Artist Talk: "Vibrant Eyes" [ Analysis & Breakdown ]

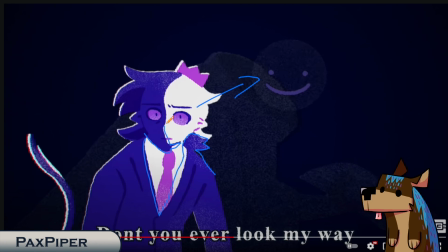2461s
This is all one shape. It's very pretty. Very pretty shape. It fades out to only a smile. Enderwalk Ranboo looking concerned, if I do say myself. A lot of his grain has disappeared, but it's still a little bit there. And then we get a nice switch.
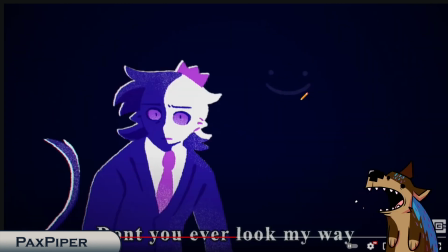2480s
So what happens here is you're kind of focusing on this smile here because Enderwalk Ranboo's looking here.
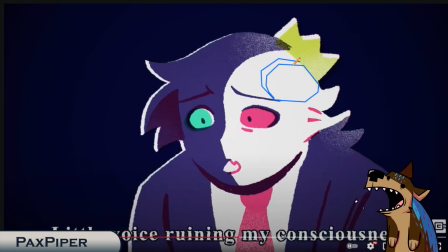2486s
So then when we switch to normal Ranboo, you're kind of already looking in this general area. You're kind of looking between them, but you're kind of looking in this general area. And you're like, oh, he's being concerned again.
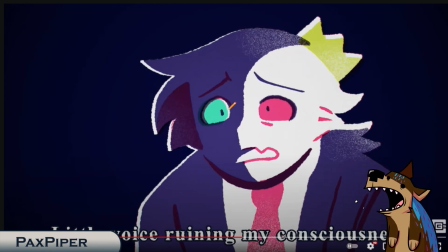2497s
He's being anxious, boy. And he's going to look up here. He brings his hands up.
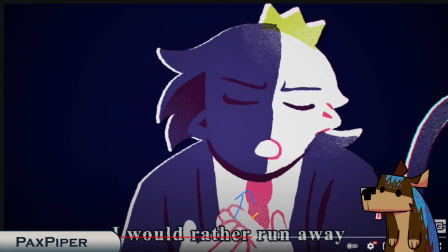2502s
This is more of like a universal kind of like gesture of like, please stop.
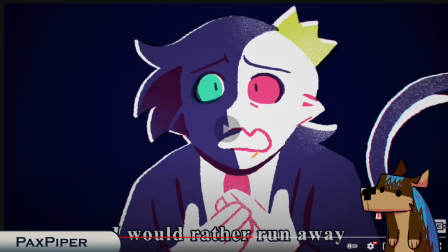2507s
Please spare me. Mercy. Begging, sort of that. So when he comes up like this, we get this nice understanding.
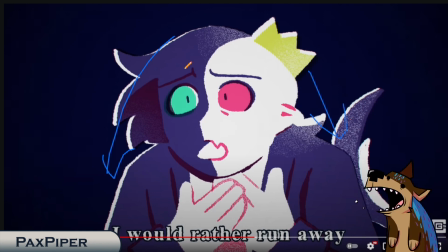2515s
He's closing in on himself, kind of like Enderwalk Ranboo was, but instead of that sort of pissed off expression that Enderwalk Ranboo was giving us, we get more of a pleading with the hands coming up, more of a pleading, like, please don't do this to me, please stop making me go into Enderwalk state sort of feeling.
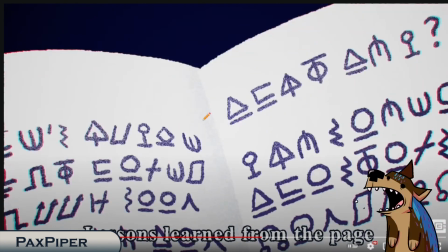2532s
We get a nice transition to these pages, which I love all these pages, and we get this nice, very subtle grain of the page, so we can get this, like, understanding that this is a book. I love all these page turns. All of the page turns in this is absolutely beautiful.
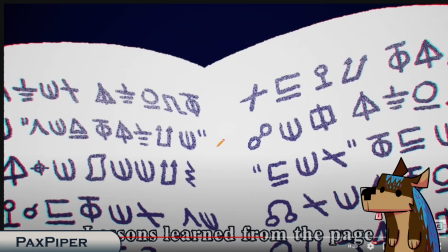2552s
Where we're kind of focusing on the page. So then when we transition, we're still here.
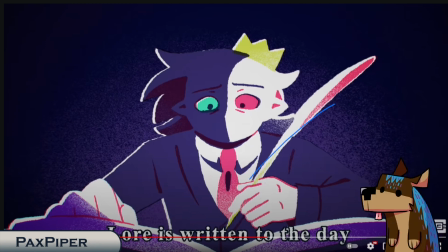2558s
We don't have to move. Our eye doesn't have to move. And when he leans up, we kind of follow this pen. We kind of stay in this general area. Very nice, very nice. We get a lot of grain around his head. Again, because he is unstable.
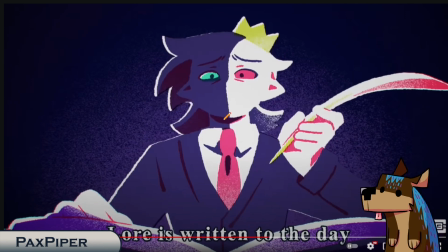2572s
We're writing this down. He is anxious as he's very anxious writing this down. He's very anxious being like, oh shit. Again, a lot of grain around his head.
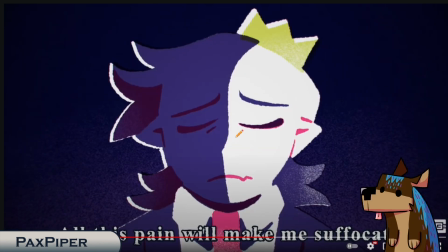2583s
So then when we do transition to the Enderwalk real fast,
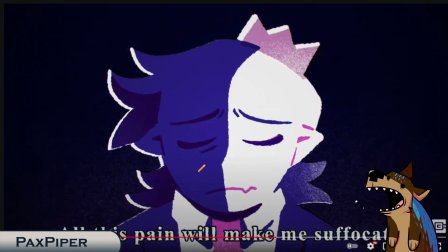2588s
we get that purple, we get that sort of pinkish, we get this like more saturated.
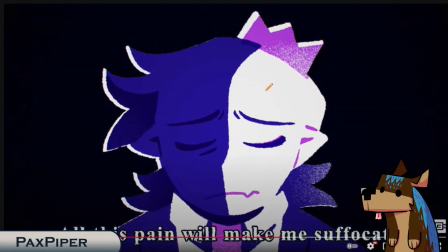2593s
The background goes real dark, but that grain in the background fades, right?
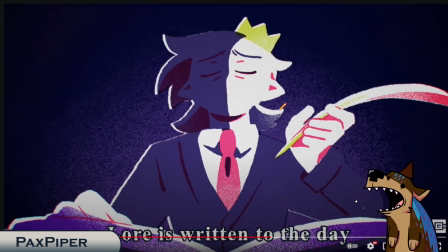2598s
So we have that intense grain here, the intense noise.
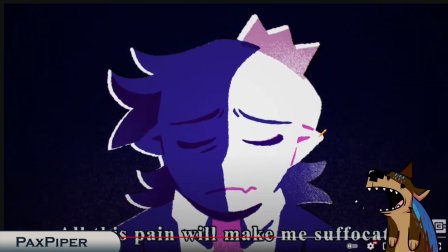2603s
And then as he's going into the Enderwalk state, the grain lessens on the background.
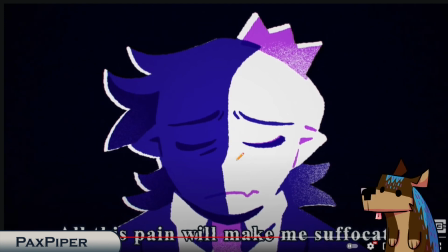2611s
And he is less grainy, like he's less trying to hide. Comes back out into reality.
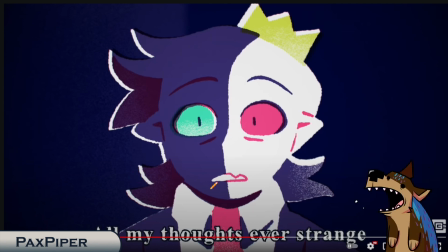2619s
His eyes are grainy. The background on this side's grainy. Like half of him is unstable, but half of him is.
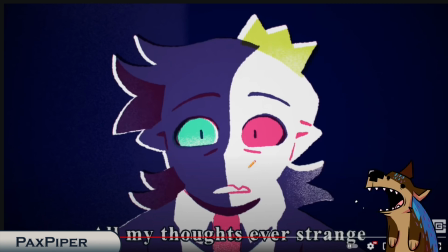2627s
I very like this. He freaks out, of course, backs away.
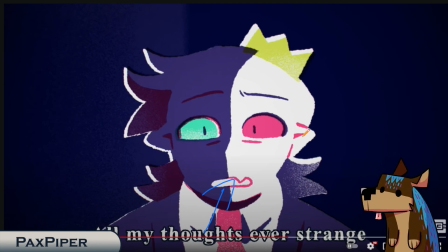2633s
And this transitions to the next. So we were very close to him. Now he's backing away into the panic room.
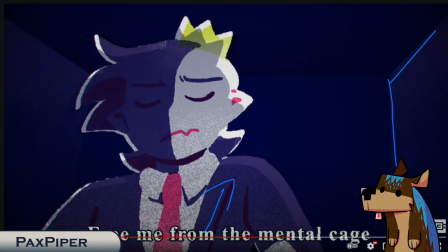2640s
We can tell by these walls, right? So when he backs up, we kind of feel this sort of isolation feeling as he backs up and the camera gets further away from him.
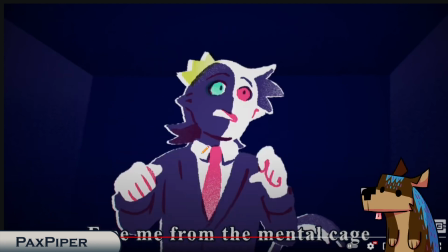2650s
He's very grainy, since he's unstable. He feels trapped, so he looks around.
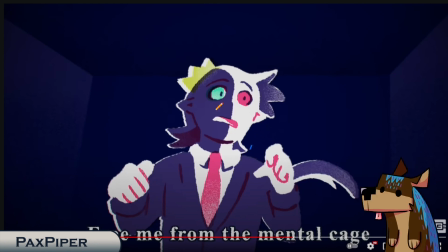2655s
He's like, oh, fuck. It's not going to end well. I'm in a panic room. I shouldn't have made this.
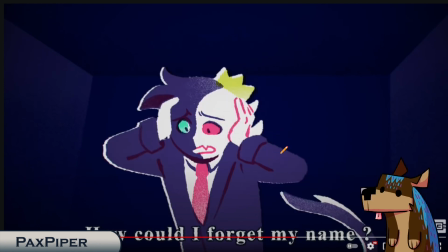2659s
Why was the walls obsidian? I don't know. Again, putting the hands on the head, more of like trapping himself, because right now he's the only one grainy, while the background is not.
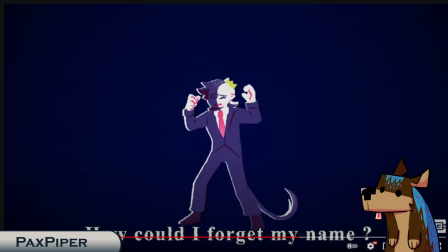2672s
And then we get this nice little sort of fighting. He feels like he's fighting here, right?
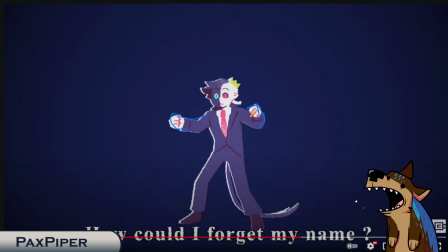2678s
He gets this sort of fighting pose, like he's gonna fight the world, but there's nothing in the world for him to fight. He's only fighting himself here. So then it fades to white.
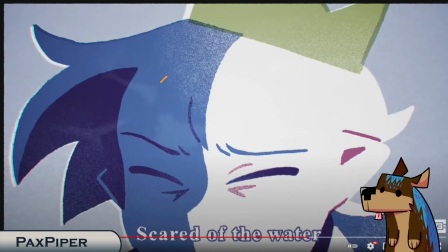2689s
it sort of feels like they're underwater for a bit because of this texture that they overlaid. Sock overlaid. Feels like Ranboo's underwater. And it's very nice.
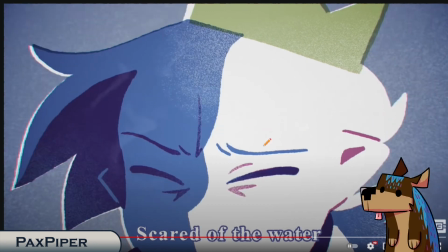2700s
The hair drifts beautifully as if they're underwater. Very beautiful. I do like this line here to indicate hair.
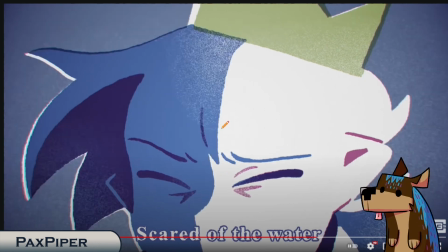2709s
I think that very adds a lot. And it's almost like Ranboo's imagining he is underwater.
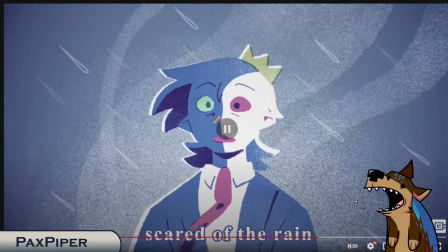2715s
Like he's so panicked that he imagines he's underwater. He opens his eyes and the whole background is grainy. The whole background is unstable. It is raining and the smoke, right? So what I was thinking when I saw this, I was like, oh my God, Ranboo's smoking. When water hits him, he burns.
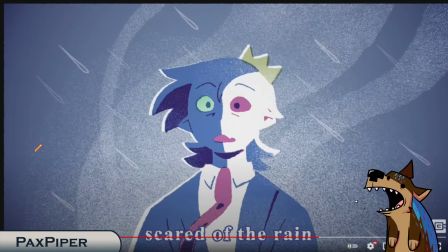2733s
Like the whole background is unstable. But we still get that sort of calming blue from him before, but we still get that sort of scared of the rain, scared of water sort of feeling as we did when we first heard the lines.
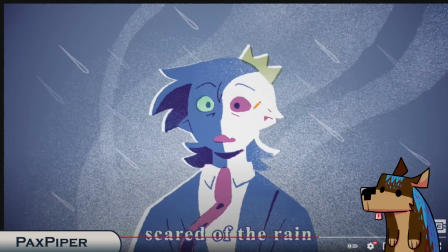2747s
And we're hearing it now when we're seeing the animation now. The same calming blue, so our brain's like, oh, we should be calm. But the words are saying otherwise, and sort of the background is saying otherwise with the grain.
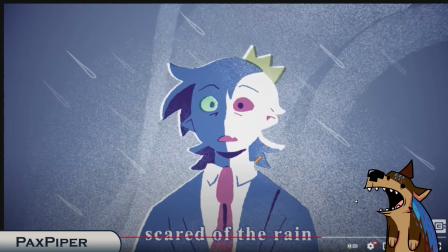2762s
But we get that more calming expression from Ranboo too. Fades.
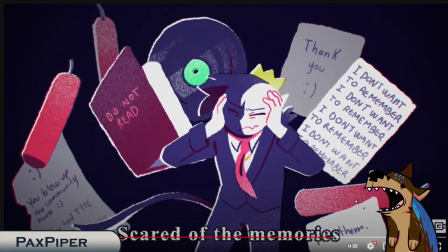2769s
And then we get repeat. So this is very nice. I love this repeating. Scared of the memories.
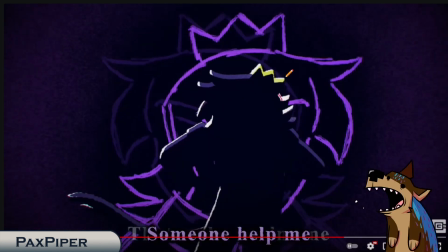2775s
Same panic room. This is a little bit different. It's not as repeating as before. This time there is the same line, right? But they flopped it. So one side is one and they're going to meet in the middle. It's just to add on to make it slightly different. I think it adds a lot.
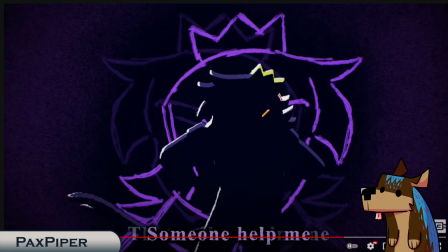2792s
I really do like that they put two in and they both kind of like merge into one, sort of showing that there's two sides fighting and one's less purple and one's more purple.
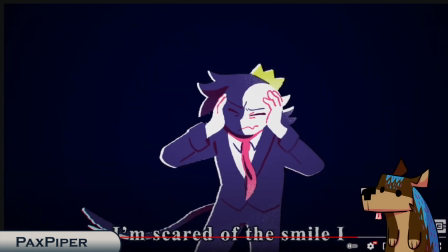2801s
And we get that same flip of the smiley face in the book. The same book's turn. Guessing this is the chorus of the song. I don't know anything about songs. And then we get the opening of the vibrant eyes.
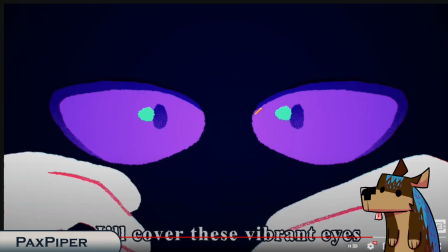2816s
These are very stunning, very bright, very nice. And then here, we see this red. And you might be like, oh, Underwalk Ranboo. But no, this red is an indication of normal Ranboo. So this is an indication that normal Ranboo is trying to cover the vibrant eyes,
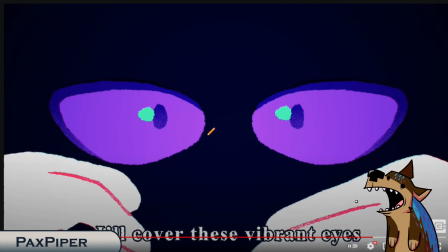2833s
trying to cover up the underwalk state, trying not to let anyone see it.
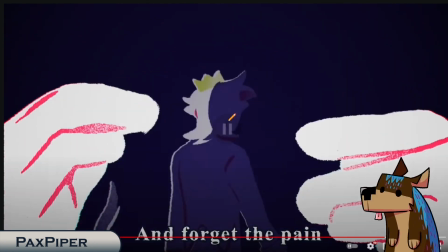2838s
So we cover up the eyes, we come out, and the hands are sort of like sheltering normal Ranboo, sort of closing him off in a way, I think, where the hands are keeping him enclosed. So that's very nice. It also, you are focusing only on this area.
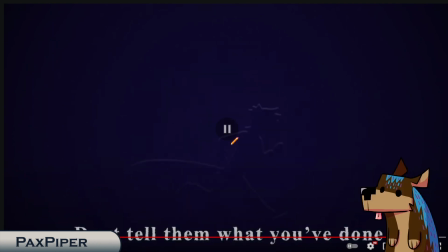2857s
So when it zooms out, we get Ranboo and we get nice. God, I love this running scene.
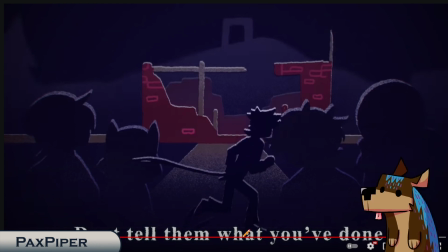2864s
It's just a repeat of animation. I love the grass below him. I love this community house shot. The lines come in beautifully. You can tell who is who with the silhouette. You can tell this is Dream. You got Toho. You got Fundy. I think this is Quackity.
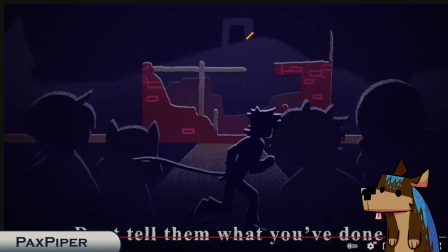2881s
I hope it's Quackity or I'm going to look stupid. I love this portal in the background and this tree. Very simplistic, but also you understand what it is without having to think too much, which is very useful here.
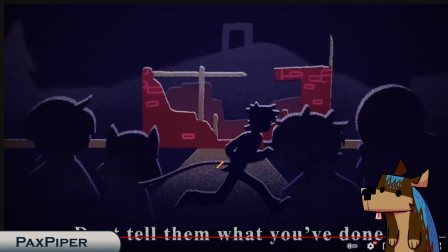2897s
You got that grainy texture behind the community house and leading to the community house, like he is unsure about it, which he is.
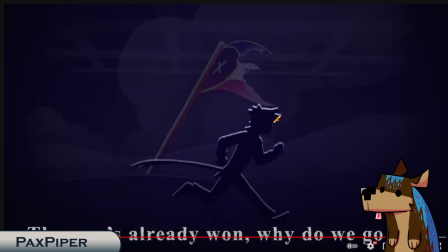2905s
So, and then you get the Lamamber flag, which is so beautiful.
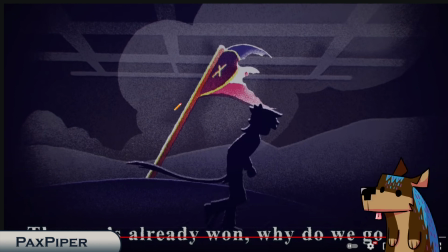2910s
If you haven't paused on this scene yet, right? If you haven't paused on this scene and just looked at this Lamamber flag, please do, because it is absolutely stunning. The colors they used, the layering they used is absolutely stunning how they did this. But you see the obsidian grid, you see the burnt Lamamber flag.
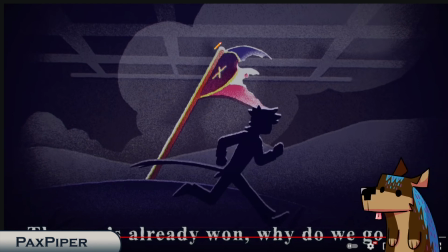2929s
It's very pop in color. You get these cloud effect in the background, sort of that smoke. And then this is all grainy. It's everything in the background's grainy. And it's him running from his problems, running from all of this unstableness.
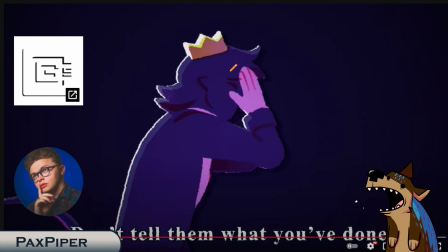2946s
And then we get to this. So we get to this end of the run, and he has this purple sort of overlay on him, on Ranboo, that sort of tells that he's really fighting that underwalk state.